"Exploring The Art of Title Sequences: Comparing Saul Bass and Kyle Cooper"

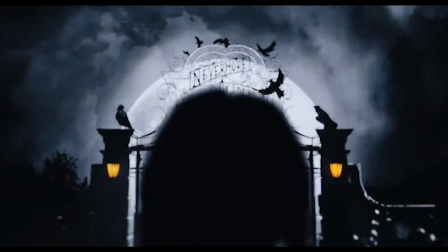0:00 Why are we doing this? Why don't we consider all the effort that goes into it?
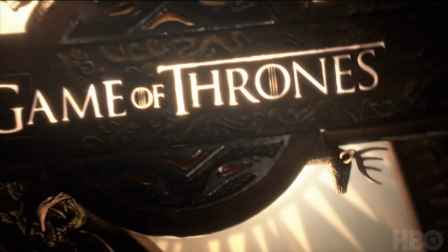0:05 Why don't we just watch it, you know? See the beauty in it. Look at the type.
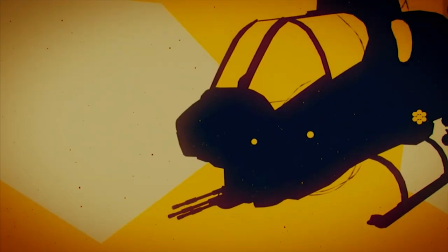0:11 At the colors. At the story.
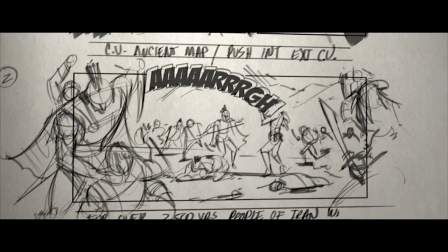0:15 After all, behind every title sequence lies a tedious process, design mixed with storytelling.
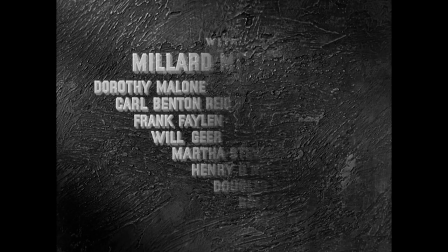0:25 Movie title sequences have been around since Thomas Edison. It started when he used a two inch strip of film to display his name and copyright.
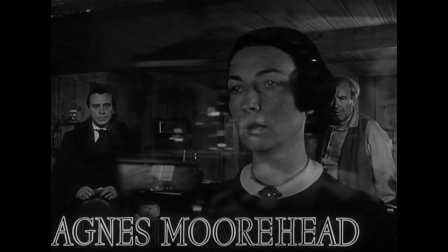0:32 As movies got longer and the list of cast and crew expanded significantly, film studios started to recognize the importance of movie title sequences.
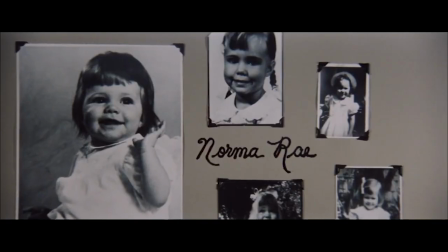0:40 Something that was originally invented to serve legal obligations became a medium of experimentation for graphic designers and filmmakers.
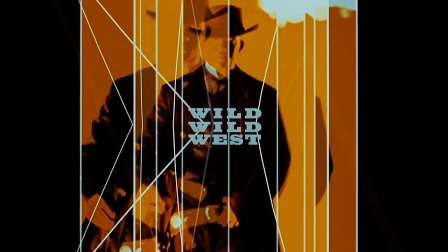0:48 Now, movie title sequences are an essential part of every cinematic experience.
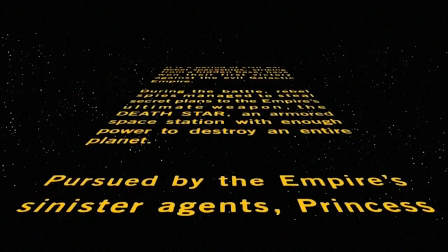0:53 Opening titles set the tone of the movie, introduce the audience to the story, and immerses us into the fictional world we're about to enter.
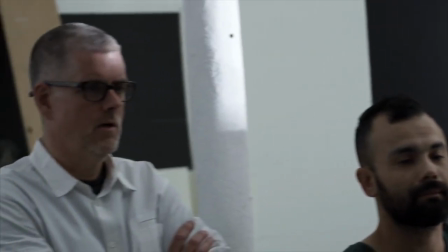1:00 But who brings these title sequences to life? It's not the filmmakers or video editors alone.
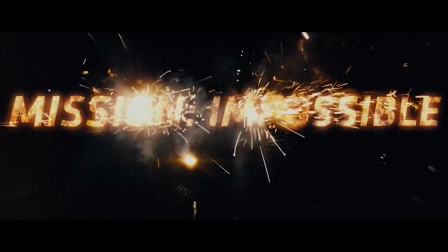1:06 It's the graphic designers. In this video, I say we delve into the works of two legendary graphic designers who changed the course of this art form forever. Sol Bass and Kyle Cooper. It's impossible to talk about movie title sequences without mentioning Sol Bass.
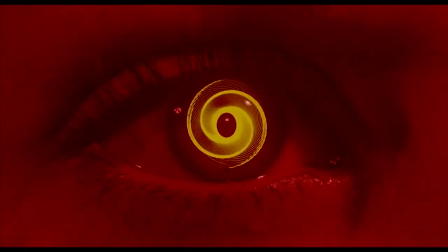1:19 He was a legendary American graphic designer who is considered the father of movie title sequences and worked with the most renowned film directors of his time. His talent extended beyond opening sequences. He achieved great success as a graphic designer.
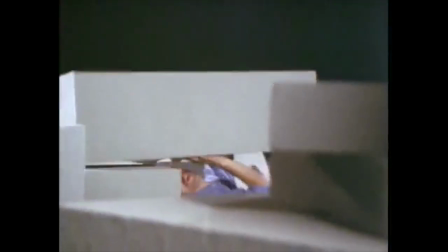1:33 That's not all. Bass also won an Oscar for a short film about the creative process called Why Man Creates.
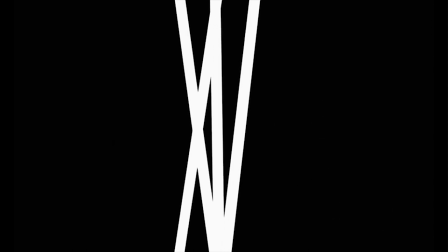1:39 It's possible that if he didn't animate a title sequence for The Man with the Golden Arm, movie title sequences nowadays would look like this.
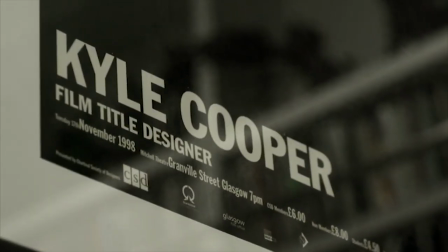1:48 Or maybe someone like L. Cooper would appear and elevate titles to a whole new level.
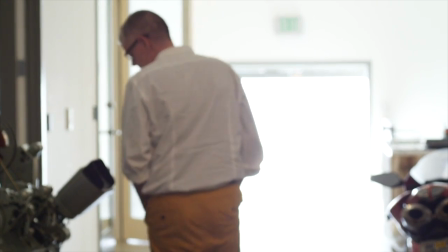1:54 Kyle Cooper, who rose to fame by making a title sequence for Seven, is considered the new Saul Bass of our time. He openly admits that he is inspired by Bass in his iconic works.
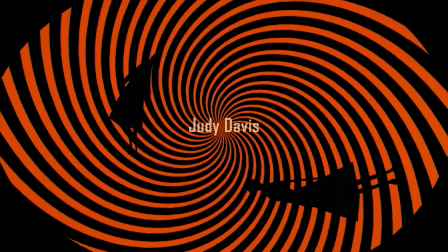2:05 In fact, you can see how he pays homage to Saul Bass in some of his works by skillfully imitating his visual style.
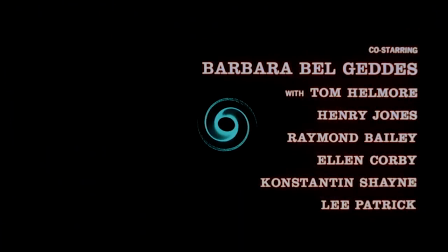2:12 It's obvious that both Bass and Cooper use graphic design to achieve their success. After all, graphic design is the main building block of every movie title sequence.
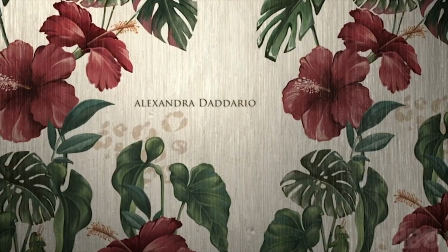2:20 The designer's use of typography, color, composition, sound, and editing is what ultimately determines whether the final result is a hit or miss.
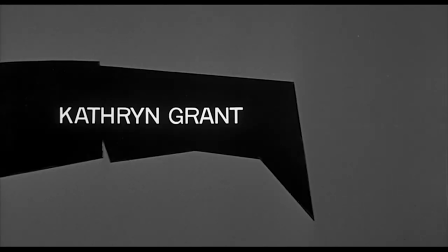2:30 Bass is a minimalist when it comes to typography. He used simple but bold typefaces and effectively combined them with visual elements.
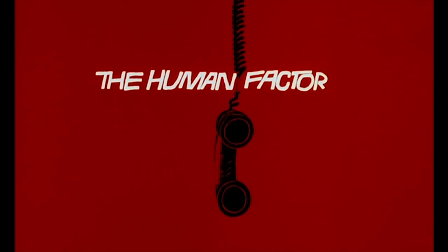2:37 He strikes a perfect balance between simplicity and experimentation, and he never fails to deliver impressive results.
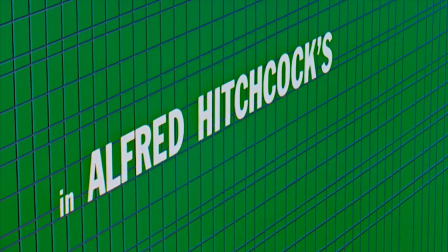2:43 He was the first person to use kinetic typography in the movie North by Northwest.
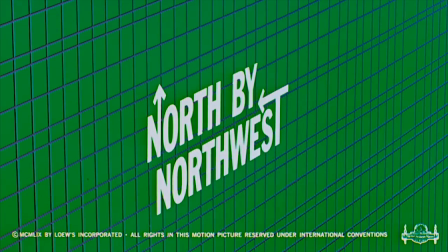2:47 The typography itself became a visual representation of the main character's cross-country adventure, integrating the narrative into the opening sequence.
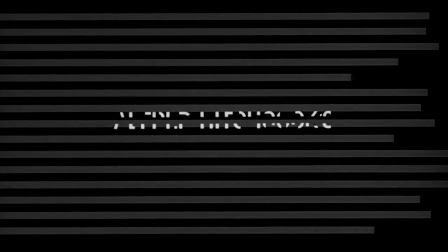2:55 In Psycho, Bass splits types into halves and pushes them out of the screen, creating tension.
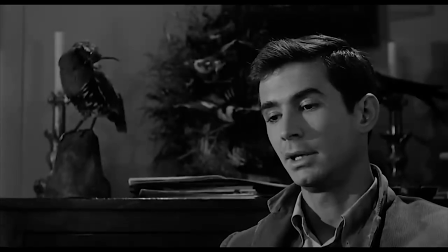3:01 This visual technique serves as a powerful symbol, representing Norman Bates' internal battle with his fractured psyche.
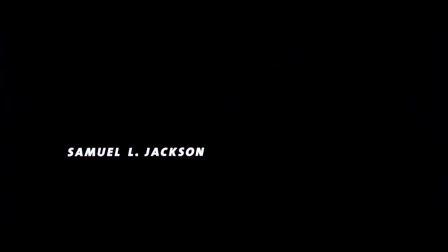3:08 Kyle Cooper employs typography in symbolic ways as well. To create a handwritten look in the movie Seven,
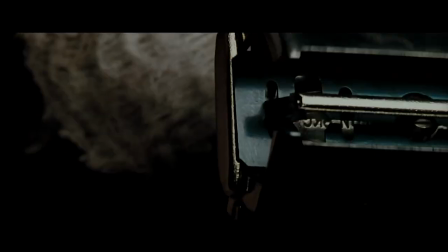3:15 he scratched type directly into film and manipulated it to add smears, jitters and other distressing effects.
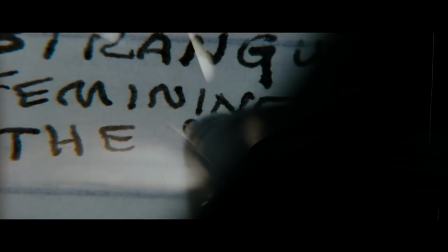3:21 Typography in Seven effectively captures the essence of the serial killer, and it feels like distorted text was written by the antagonist himself.
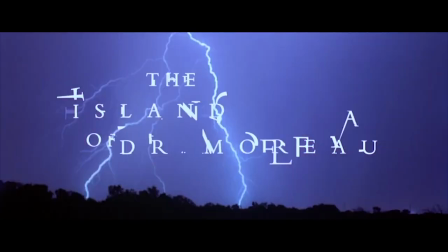3:29 In The Island of Dr. Miro, Cooper employs typography as a powerful symbol for mutations and the dangers that come with them.
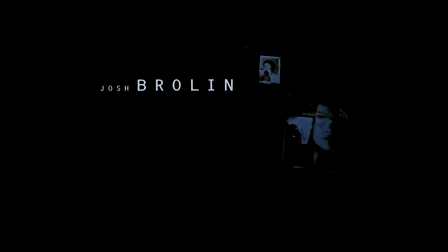3:36 In fact, Cooper is famous for a technique called typographic method acting, which means he animates type in a way that is symbolic of the film's content.
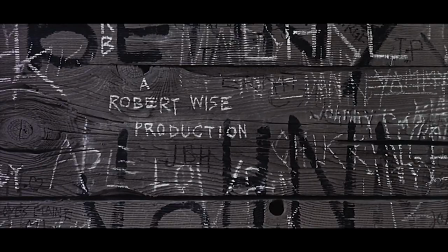3:44 As you can see, typography is never isolated from the movie. Instead, it symbolizes the plot and character's journey.
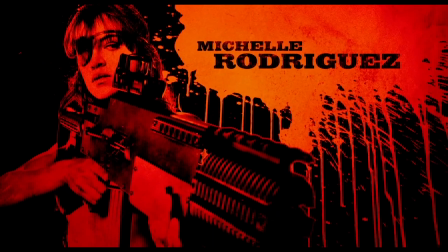3:51 How about colors? Do they work by the same principles? Whether you're a graphic designer or simply a movie lover, everybody has associations with colors.
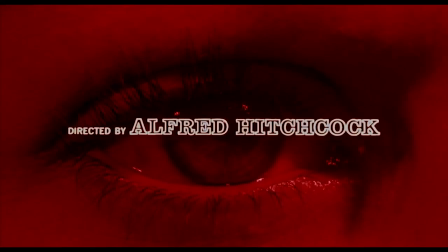4:00 Red evokes feelings of love, passion, danger, blood. Blue conveys trust and stability. Black is associated with mystery and power.